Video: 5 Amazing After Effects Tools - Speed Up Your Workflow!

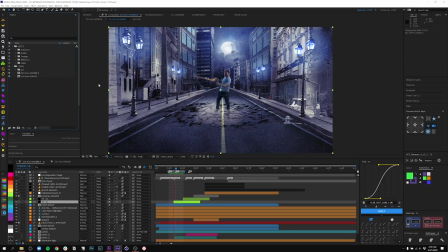It's called Render Hogs, but just stay with me here for a second. Once you see what it can do with just a few button presses, you can see how you can have a boost to your workflow and you'll be wanting to reach for it a lot more often.
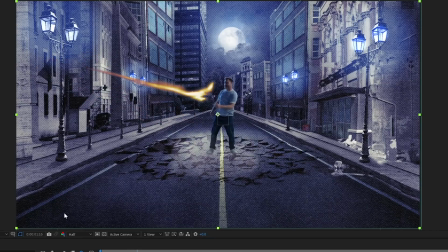So I have this crazy particle effect. I don't need to figure out what this design looks like at the first stage of approvals. I really just need to know where is it aimed, how long is it going to be on screen, and where does it end? And I don't need to do that with something in particular. I can do that with something like Beam. And Beam is so light and so fast to work with.
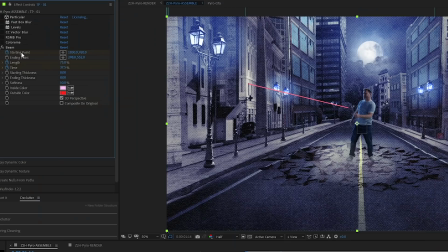It's basically just a starting point and ending point, and then you animate the length and time to create what ends up being a really silly and straightforward looking laser blast, but it answers those questions.
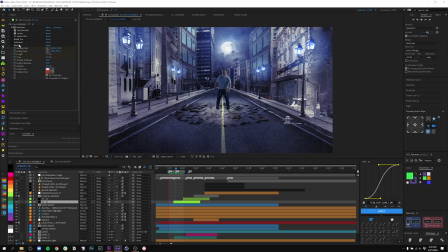And I'm still not worried about the final look, but I can say, I think this is how fast they're gonna move. This is what the follow through will be. This is how gravity works or turbulence. And again, when I get that approved, then I can start working on the designs.
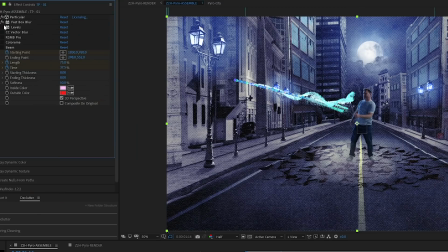And there, I really just start working on a single still frame. And that's where we start adding each of these elements, a fast box blur, a levels to tighten it up, the magic touch of CC vector blur to kind of create this electrical kind of pulse, real smart motion blur to kind of just smooth everything out, and then colorama over the top of it to give it that kind of plasma feel.
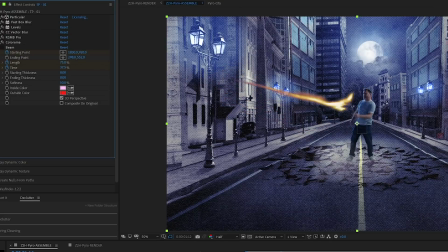And then all of those things together working in stages gives you this. But I will warn you, this takes a long time to preview. So if I've designed one of these, I don't really want to have to see it preview over and over and over all the time. Every time I scrub through, if there's a change anywhere in frame, it's going to have to be refreshed. But I really do want to know what the timing is like in context.
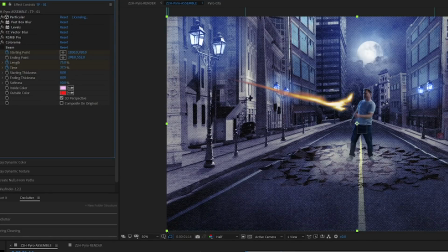Let's say I have another plasma bolt or I have to do that energy shield. I want to know where this is going to be. And I can really rely on that beam effect that I had at the beginning. The only problem is every time I need to go back and forth, do I really want to have to press turning on the beam, turning off all the other effects, and then remember where all of my other effects are at on my other layers?
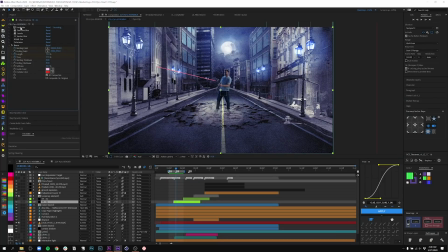No, that's where Render Hogs comes in. And I'll tell you right off the bat that the interface is not that spectacular, but it's got it where it counts.
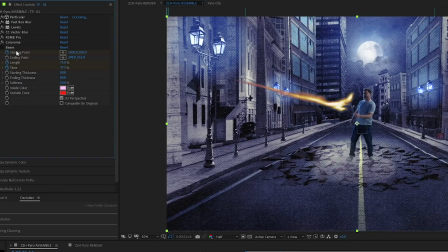So what if I told you I could turn on all these effects again, turn off beam, I can essentially tag these and call them Render Hogs. And you can see all it's really done so far is just add this little prefix in front. But then what if I grab the beam and I called it a substitute? It adds another little prefix.
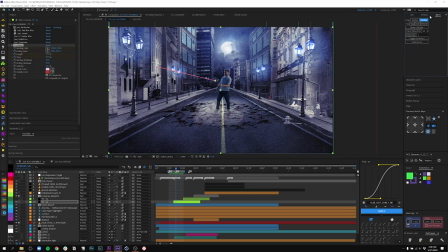And if all of a sudden I say disable hogs, my beam's back. And that might not seem like a big deal, but think how many times you'd be pressing on and off of these effects. And then let's say we have 8 different effects across one shot, but then imagine we have 6 shots and each one of those has 8 effects in one button press.
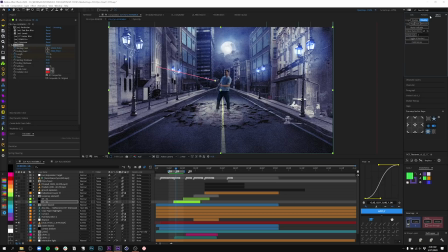Once it's set up, you essentially can create groups and toggle these groups on and off. Super easy.
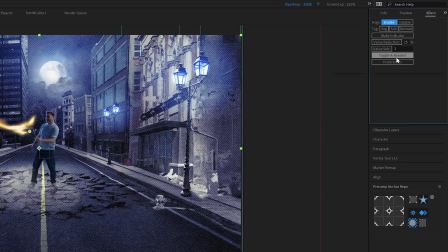The great thing about this is that at render time, if you've been working with the hogs off, all you have to do is toggle and render.
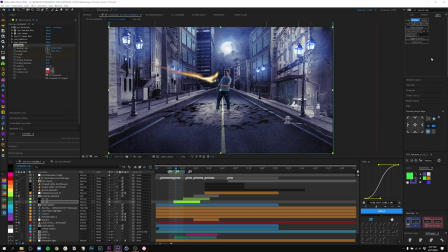It'll switch everything back to the hogs, the beautiful slow to render effects all turn on at once, and it'll set up a render queue. So that way you can see how much of a boost this could be to your workflow. Smart Key Navigator, Declutter, True Comp Duplicator, Lazy 2, and Render Hogs. 5 tools for After Effects that make your life easier, and I bet they'll start you off in exploring for more tools like these. and
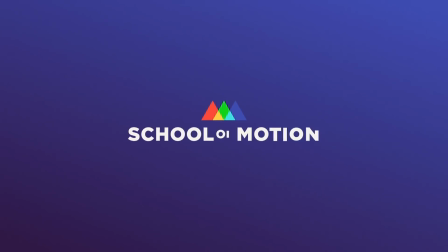I'll be seeing you soon. Make sure to check out School of Motion for more tips, subscribe to the YouTube channel,